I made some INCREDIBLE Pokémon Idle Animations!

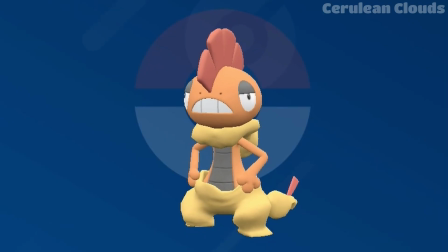Since I mentioned earlier that I needed a way to not make this idle animation feel like an exact copy of the original in-game one, I actually came up with the idea of having Scrafty stretch its pants to the limit.
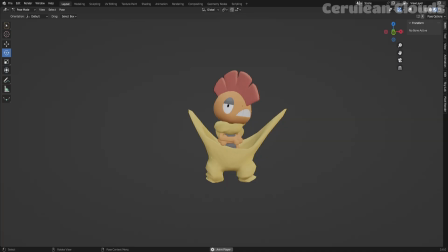Now it won't be something over-exaggerated like the pants going past its own head or anything like that, but an animation to show discomfort,
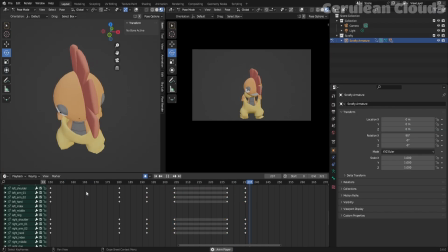or more specifically, a way to show that Scrafty has a visible problem with the pants being stuck in place. Look, there's only so many things I could have come up with that could be interesting enough for an idle animation, as its Pokédex entries aren't doing me any favors this time.
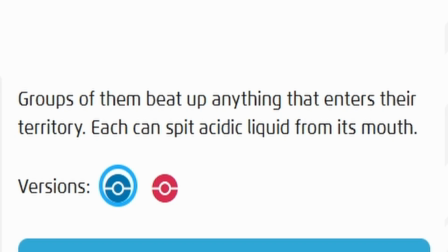I don't think spitting acidic acid from its mouth will make sense for a wait, actually, that could have worked.
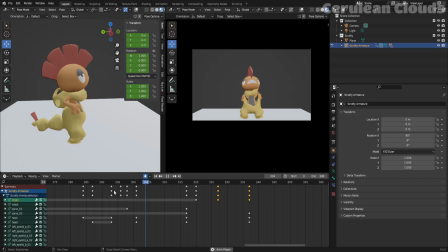But I think the rest of the animation I came up with is a little more creative than that. After Scrafty pulls on its pants a few times, the next pull accidentally throws itself onto the ground. Which the only annoying part about animating this was the timing on getting Scrafty to fling itself down and the pants pulling animation at the same time. After a little trial and error, I got the motion to work,
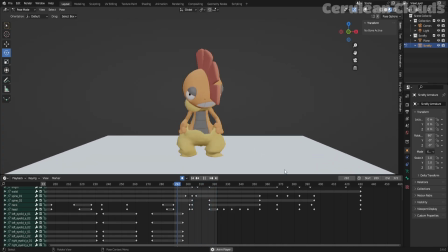which since this is an idle animation, it has to loop back to the beginning, which means I couldn't just leave Scrafty on the ground.
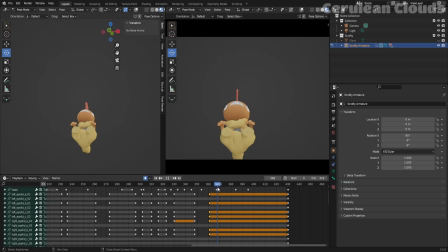For that, I just had Scrafty lean backwards to then hop off the ground and land on its 2 feet to stand back up and restart the idle animation from there.
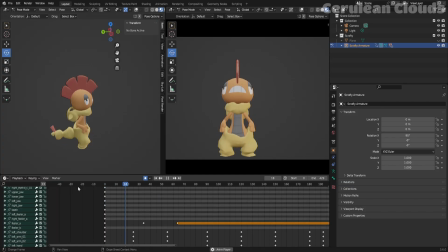I did do a few extra animations like making the hood thing move depending on how Scrafty moved. I also animated the eyelids.
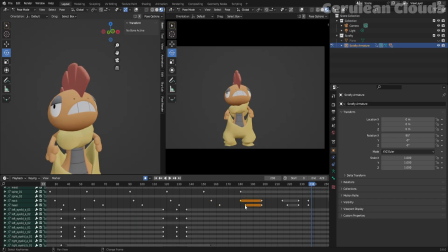No, I don't have a recording for this because of the fact that it took me nearly an entire hour for it to work. Don't ask me how that happened, it just didn't. That's enough of that though. Here is the full Scrafty idle animation.
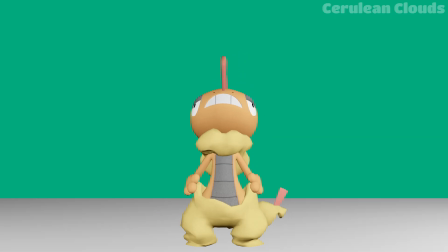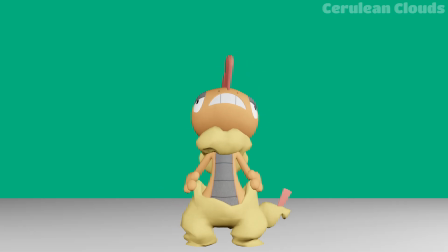This Scrafty animation is one of my more simpler ones, but something that still shows off some personality for Scrafty, even if it was due to a wardrobe malfunction. As for the animation process for Scrafty, I didn't really do anything too crazy, as it was more just making sure each segment of the animation looked good. Even though this was the easiest animation to finish out of the 3 in this video, it was still an interesting Pokemon to work with.
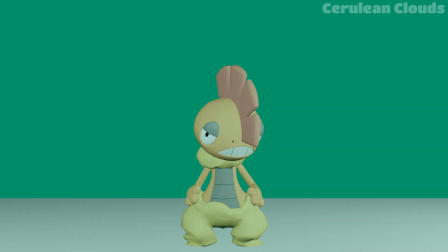With that said, I think it's time we move to the last Pokemon in this video. The final Pokemon for this video is Munna.
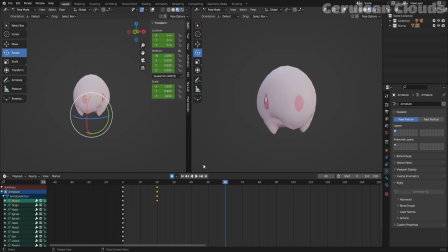Munna, unlike the other 2, was a completely different process as it was a creative challenge, or should I say struggle, to gather ideas for the idle animation.
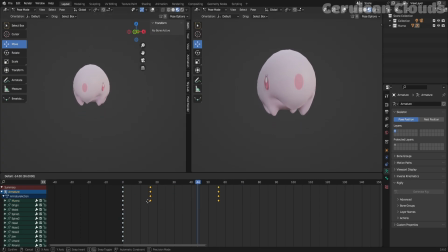I'll explain that more in detail in a little bit. For now, I'm going to talk about the beginning part of the idle animation. Munna as a Pokemon doesn't have too many features, noticeably even less than Scrafty, which only had pants.
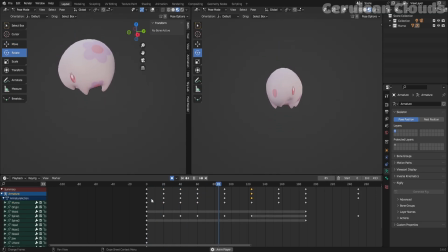So I landed on having Munna levitate around in the air while curling itself inward as Munna rises and falls while in the air.
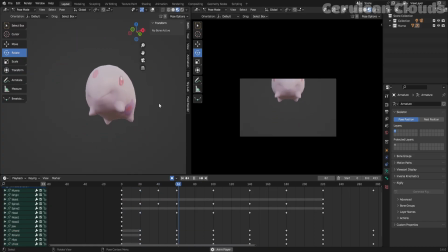I also animated its arms and legs to sort of incline towards the center of its body to give it more depth for the up and down movement that is honestly very basic at its core. We now have a solid foundation for Munna's idle animation, but I want to add one more thing to it.
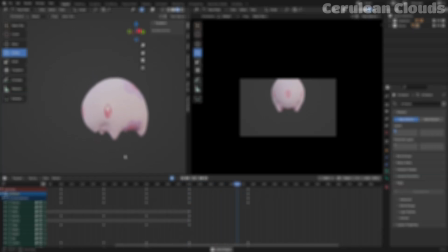I mentioned it very briefly earlier, but for Munna it was actually harder to come up with a good idea even with looking at the Pokédex entries.
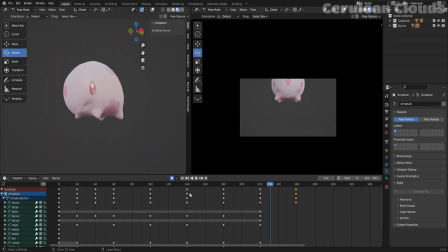I couldn't really use these in the idle animation at first.
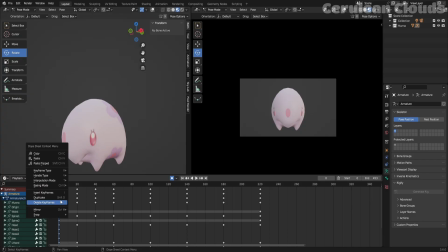This was because of the wording and how Munna is a dream-eating Pokemon, and it wouldn't make sense to just have a random person or Pokemon appear from Munna to eat its dreams.
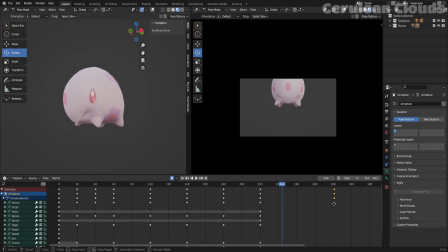However, I did come up with a workaround. I just decided to completely throw logic out the window on this one. Instead of going with a direct reference of Munna eating someone else's dreams while being physically right beside them,
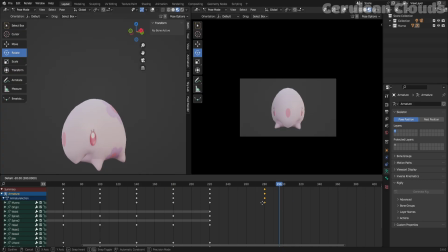as stated in the Pokédex entry, I opted for a more looser interpretation by having Munna eat dreams from its far surroundings,
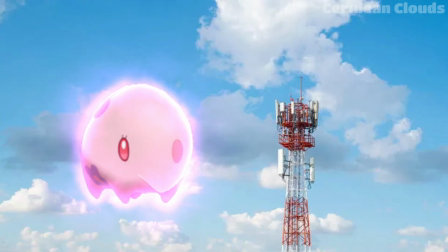like a Bluetooth connection or a 5G cellular tower thanks to its psychic powers.
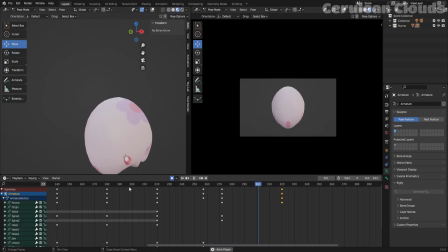Look, I know this sounds incredibly dumb and inaccurate, but it's either that or just Munna floating around in place for the remainder of the idle animation.
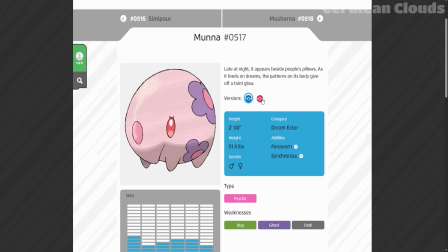So yeah, I'll be working with this plan in mind. The intro I'm using is the one that talks about how when Munna eats dreams, it releases mist.
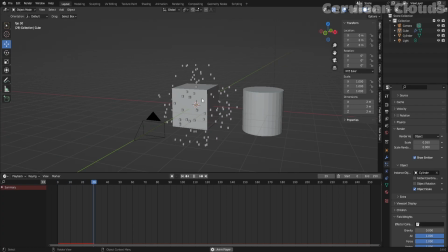The mist was something that I had to create myself from scratch. This time I'm going to be using a particle emitter again, which means I need to make an object for the particle emitter to produce.
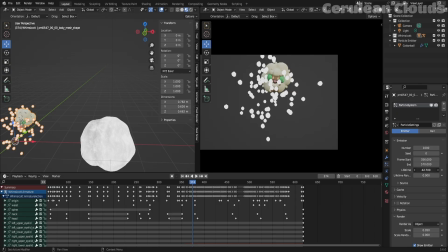Unlike the Whimsicott animation, instead of cotton balls, I need to create an object that when emitted in large numbers at a time, it will look like smoke or mist.
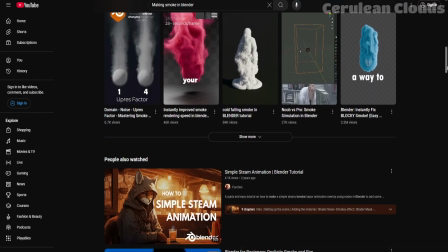There is another way to make smoke in Blender, but simulations are something I tend to avoid, since if I did try to use a simulation, this video would never come out.
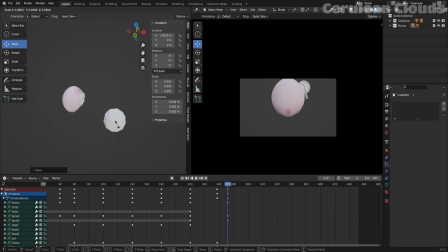Potential CPU burning methods aside, I took an icosphere and subdivided it, applied a displace modifier to give it this shape.
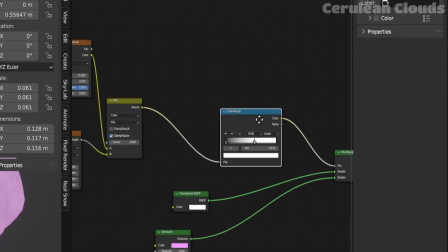Then I went to the shaders and started connecting textures so I would eventually get this semi-transparent puffy look.
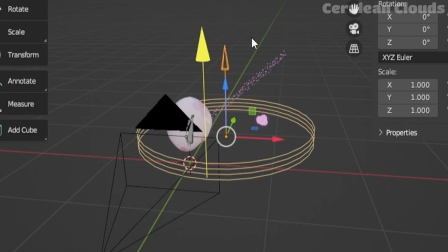Now we put this into the particle emitter and add a wind force field that just basically pushes the particles, which can be customized depending on what you need.
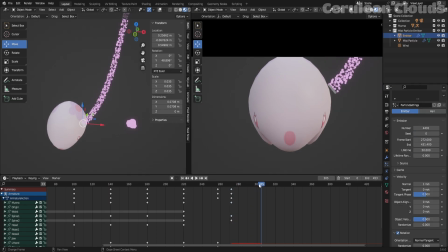I'm not the person to explain how that works, just know that it's what helps the mist get pushed upwards.
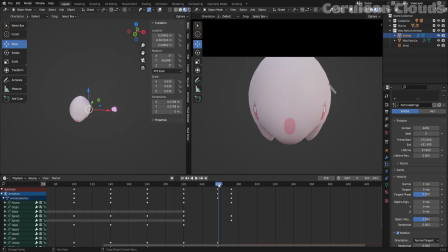Now that the emitter is set up, the Pokédex entry mentioned that the mist can either be pink or black depending on the dream.
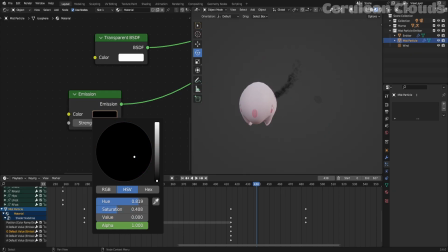So I just keyframed the color of the object to change to black to show that.